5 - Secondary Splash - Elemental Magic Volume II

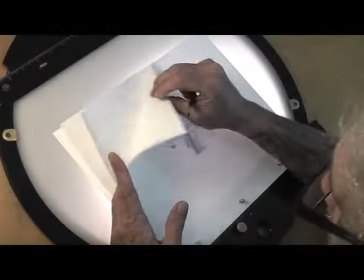12:48 Yeah, I'm going to flip this a little bit so you get an idea of the elastic and fun nature of what I've done with this secondary splash.
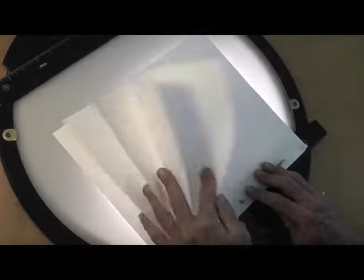13:00 Kind of hangs there, but it's also twisting itself up, kind of contorting itself, having a little fun.
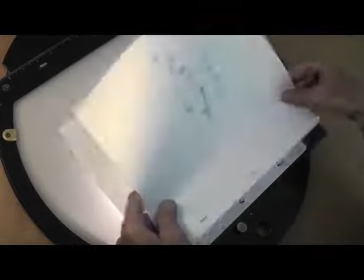13:09 If you don't add some life to your animation, it's not fun. I'm going to go ahead and number these.
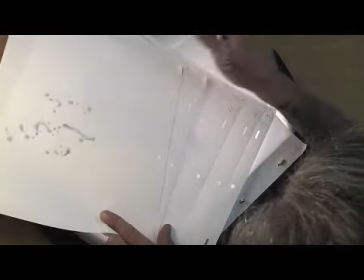13:16 10, 11, 12, and 13.
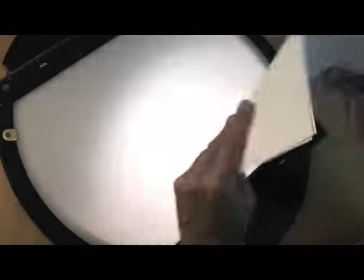13:21 And now I'm going to go back and transpose this secondary splash onto my primary splash.
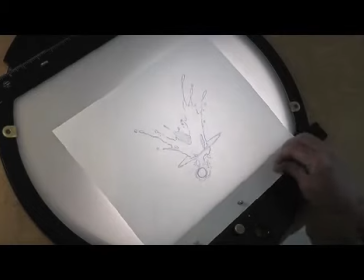13:28 Okay, I'll go back to drawing number 5. If you'll remember, our pocket of air was not quite,
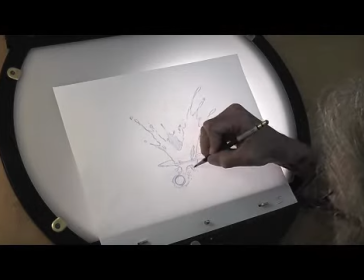13:38 was just getting pushed back up by the surrounding water pressure.
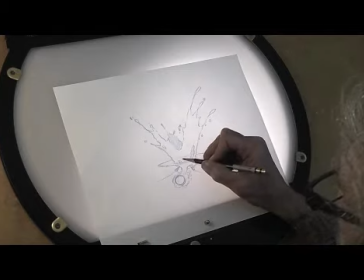13:47 And perhaps this bubble would just be starting to appear on the surface.
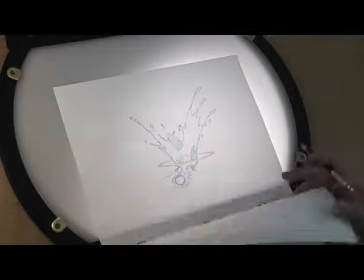13:52 It appears like a big bubble that then shoots up like a jet. This was my next drawing.
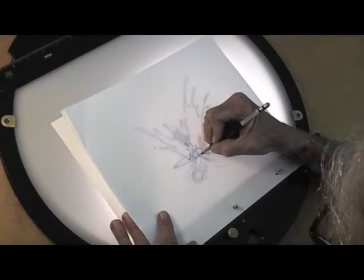14:00 As it shoots up the center.
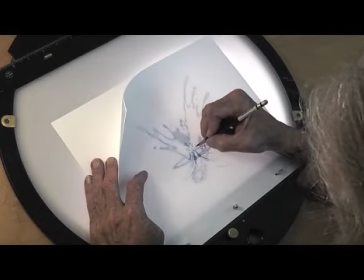14:04 When I finally shoot this animation, you'll actually be able to see these arrows
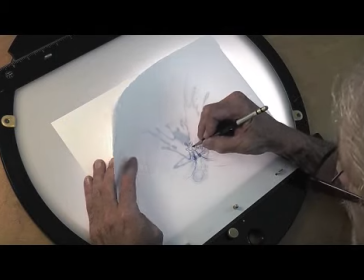14:10 directing the motion of the splash as it plays out in real time.
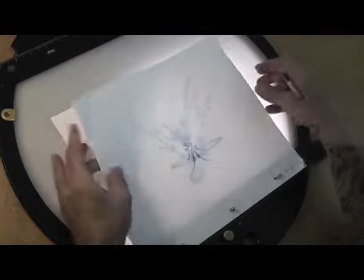14:16 So what I'm going to do now
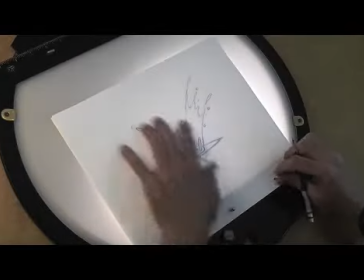14:20 is actually add this secondary splash to the primary splash.
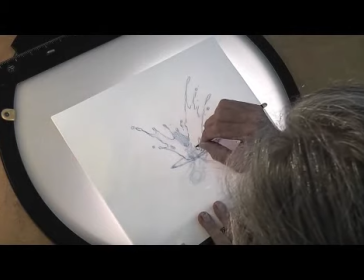14:26 I'm going to draw it very lightly.
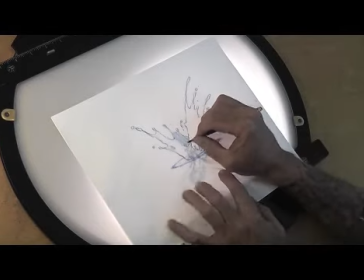14:28 It would be mostly concealed by the outside walls of the splash, and it's just coming up the center.
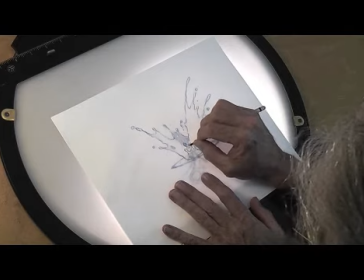14:35 It's starting to become visible. But I'm gonna rough it in here a little bit so you can see both.
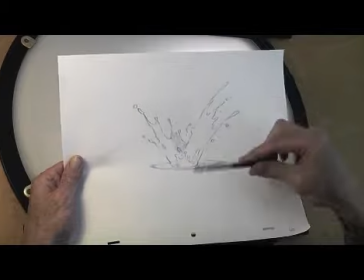14:43 You can see both the primary splash and the secondary splash shooting up the center.
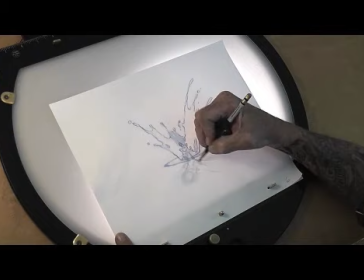14:50 I'm going to add the arrow details.
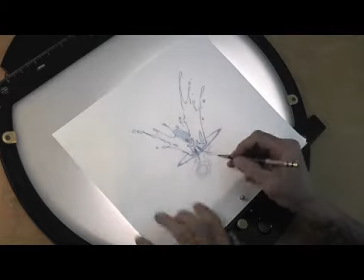14:57 This will help us visualize it.
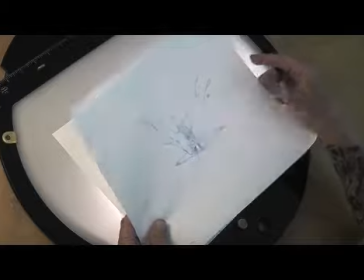15:02 And
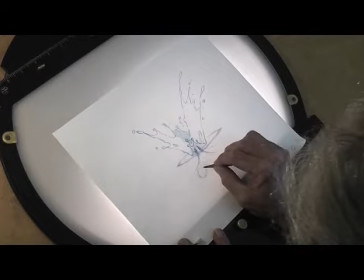15:07 and I'll rough in the ball and the other bubbles as well. It'll be helpful to see that when we look at the final animation.
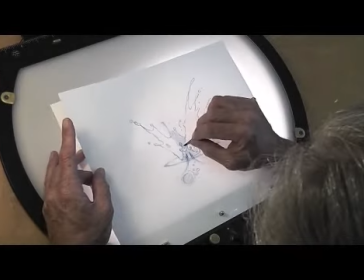15:18 So there we have my original
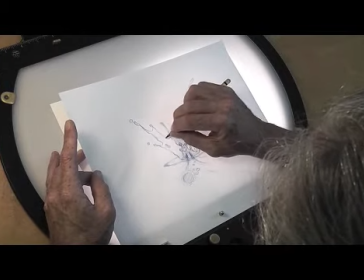15:23 primary splash drawing with the secondary splash combined.
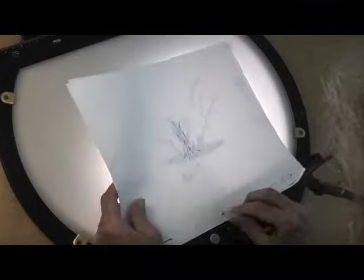15:32 And here's the next secondary splash. I put it behind the primary splash.
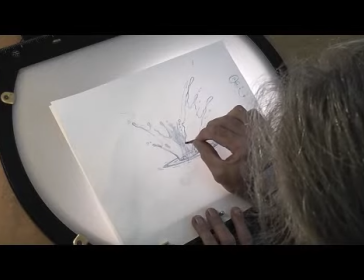15:42 Maybe do a little bit of erasing. And I'm going to add this secondary splash
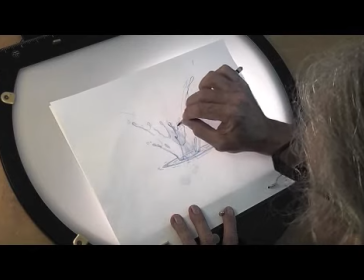15:51 to my primary splash animation.
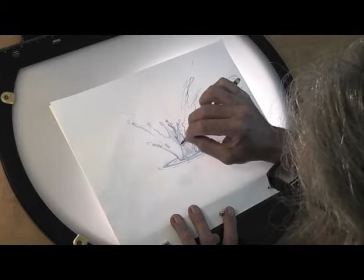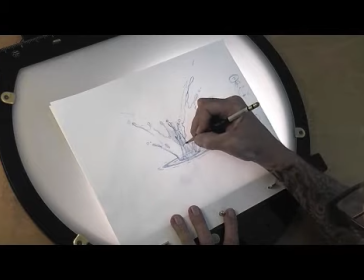16:00 And a directional arrow to show you what it's doing. Okay.
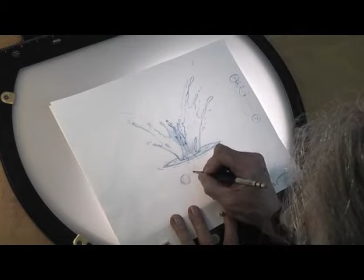16:08 And the ball and bubbles.
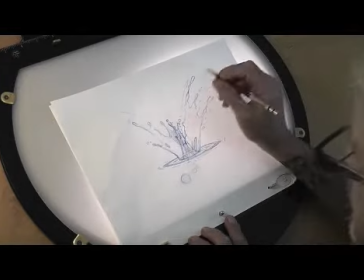16:15 Now the nice thing about this secondary splash as well, that as this primary splash is falling and this shoots up the center,
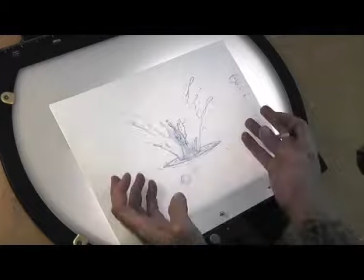16:24 the rest of the splash is kind of getting boring. It's over. It's falling and it's just going to disappear within less than a second.
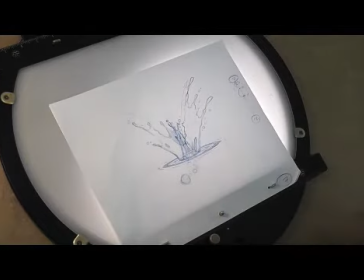16:31 You have this nice new funny thing that comes shooting up the center and creates a whole new focus for us.
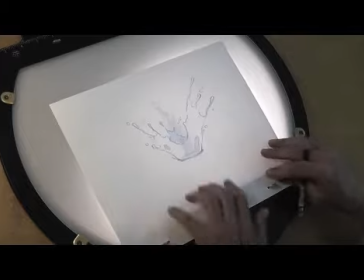16:40 Now drawing number 8 in the secondary splash sequence. And you can see it's becoming quite a lot more prominent.